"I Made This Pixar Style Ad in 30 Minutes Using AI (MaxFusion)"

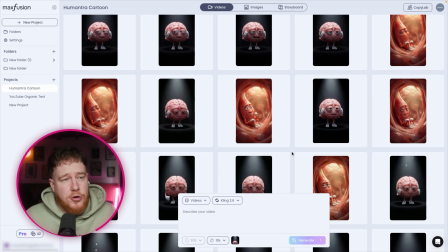But the thing that actually took me the while was waiting for the generations to come through. The actual stuff on the platform is super quick.
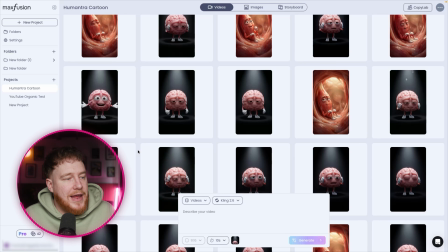Now there is one problem and I'm going to play you a couple of the videos and you will see.
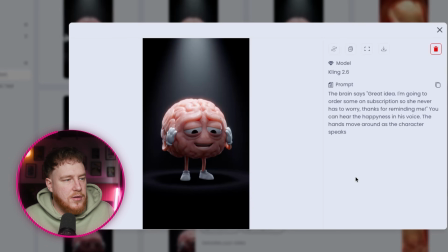Great idea. I'm going to order some on subscription, so she never has to worry.
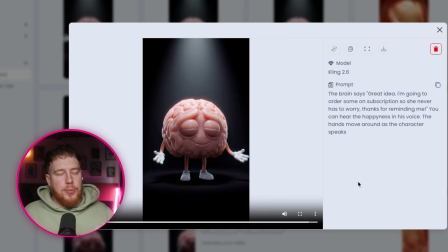Thanks for reminding me.
So I don't know what happened, but suddenly my generation started to get worse. And I think it was something with the model. I'm not 100% sure what was going on with it, but it was putting like weird noises at the sound.
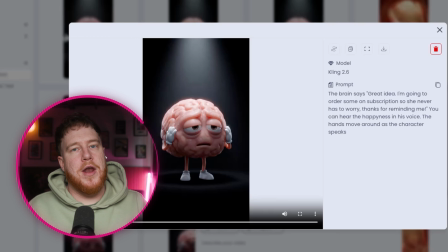The animation was a little bit jerky. So what I did was I paused the clock. I went and made a cup of coffee and I came back and I started again.
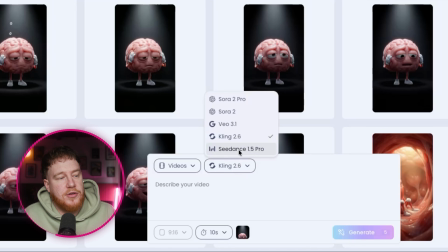But this time I wanted to try a different model. So obviously we've been using Kling 2.6. I have heard that Seedance is very good for this stuff.
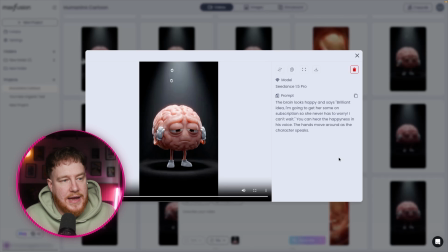So that is exactly what I did. I did the whole same thing again, same prompts and everything, and then this is what Seedance generated me.
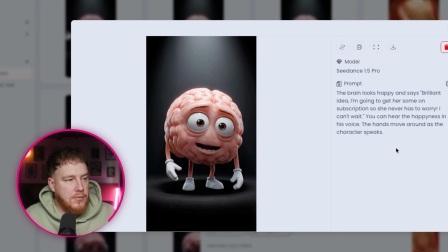Brilliant idea. I'm going to get her some on subscription so she never has to worry.
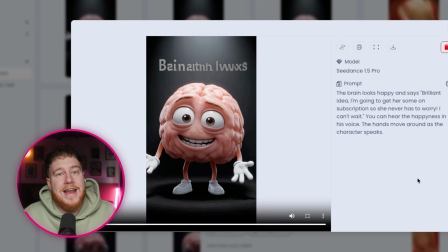I can't wait.
Now, that is almost perfect. A couple of problems. There's music in the background, there's this weird text that comes in at the end, and it's raining for some reason. So this, in my opinion, I think is a better model to do this with, because I think the expressions and the way it animates is way better, and I think the voice is also a little bit better.
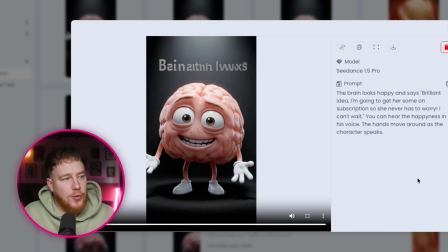But unfortunately, no matter how much I tried, I couldn't get it to not do some of this stuff, which was really irritating.
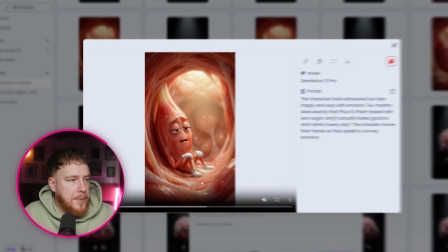I did try some of the muscle ones as well, and they were really good also.
Who Mantra does exactly that.
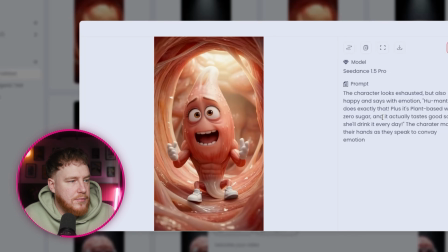Plus, it's plant-based with zero sugar, and it actually tastes good, so she'll drink it every day.
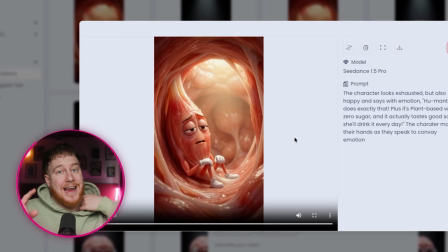Now that is absolutely fantastic, and I did want to use that, but unfortunately the brand name was said wrong. I did try to change the voice and that did work. I got rid of the music doing that, but the name of the product was still said wrong.
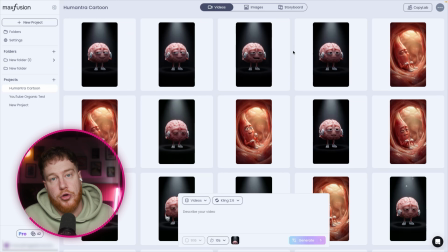So what I decided to do was roll again, and I did them all using the same model just so there was some consistency. After they were all done, I downloaded them and I started to build the ad in Premiere.
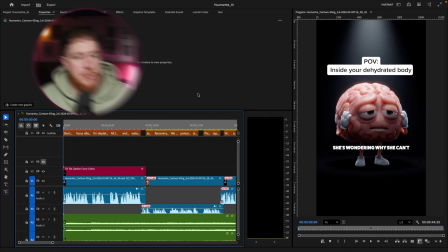So if you've watched any of my other videos, you'll know Premiere is my go-to video editing tool,
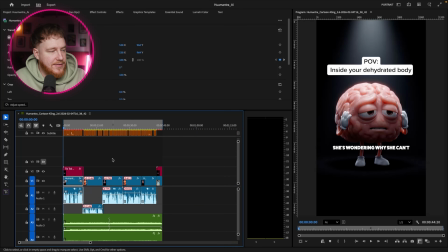and essentially what I did, look, I have already edited this, so I'm not going to fully break it down for you, but I'll go kind of layer by layer to show you what we did, because there's a couple of things which I think people miss out when they're editing AI videos.
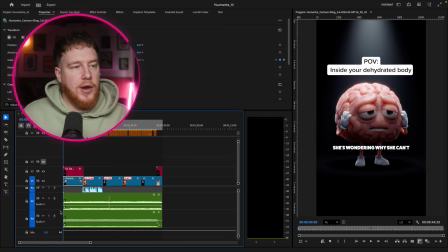And one of them is like room tone is what we call it. Essentially what room tone is the background noise. Nowhere is completely silent. You might have noises from the background, you might have an air conditioning which is humming. No room other than like a void is completely dead. And so we want to add in some room tone to make those voiceovers sound a little more real.
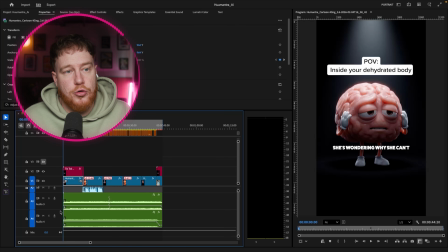We do this a lot with AI voiceovers in general, just to give them a little something extra.
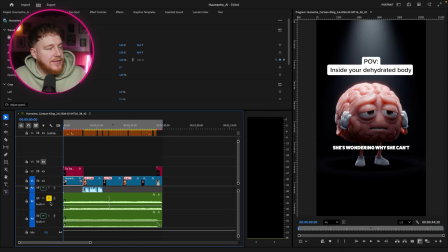So that is exactly what I did. I decided to kind of go for this like hum in the background. Reason I did that was because I wanted it to sound like it was inside a body, right? So I put this hum on in the background, and then I went and I got some music.
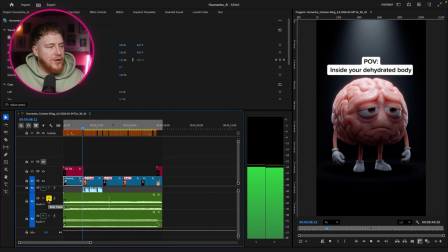I wanted something that was a little epic, a little bit, you know, over dramatized, I guess, so to speak.
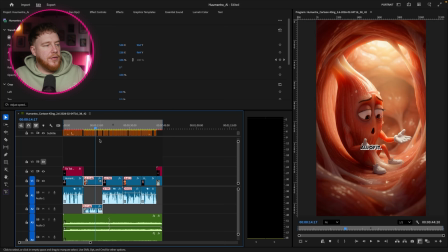And I think that really helped kind of pull the audio together. The next thing I did was I did cover this on another AI video,
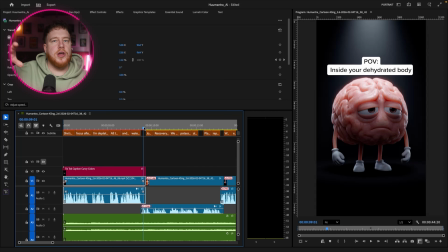but I did these J&L cuts just so things are like talking over each other and it links them together a little bit more.
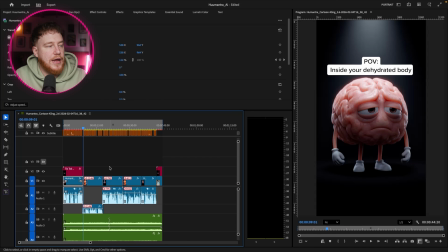So that gave us this really great structure here. And then basically all I did was I put some subtitles on it, and then I put this POV inside your dehydrated body, and that was it. The ad was complete. The editing was probably the fastest part of this whole thing. The longest part, unfortunately, was waiting for the generations to come through.
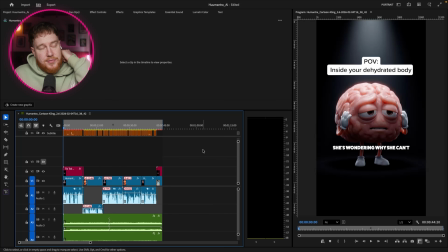It's the same with any product, no matter where you use it. These things take a long time because there's a lot of computing happening.
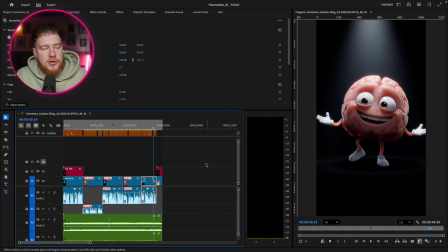And then I felt like it finished a little bit strange.
I can't wait.
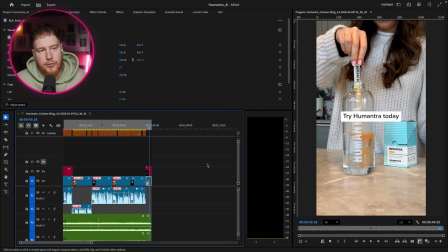So what I did was I just added some B-roll of a real person, kind of put it in some, and I put a CTA on there.
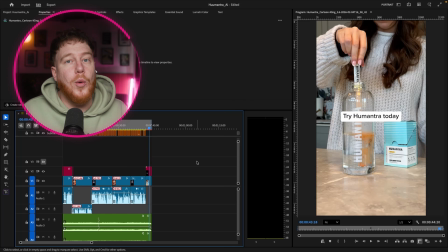This is now with the brand, and they are going to start running this ad.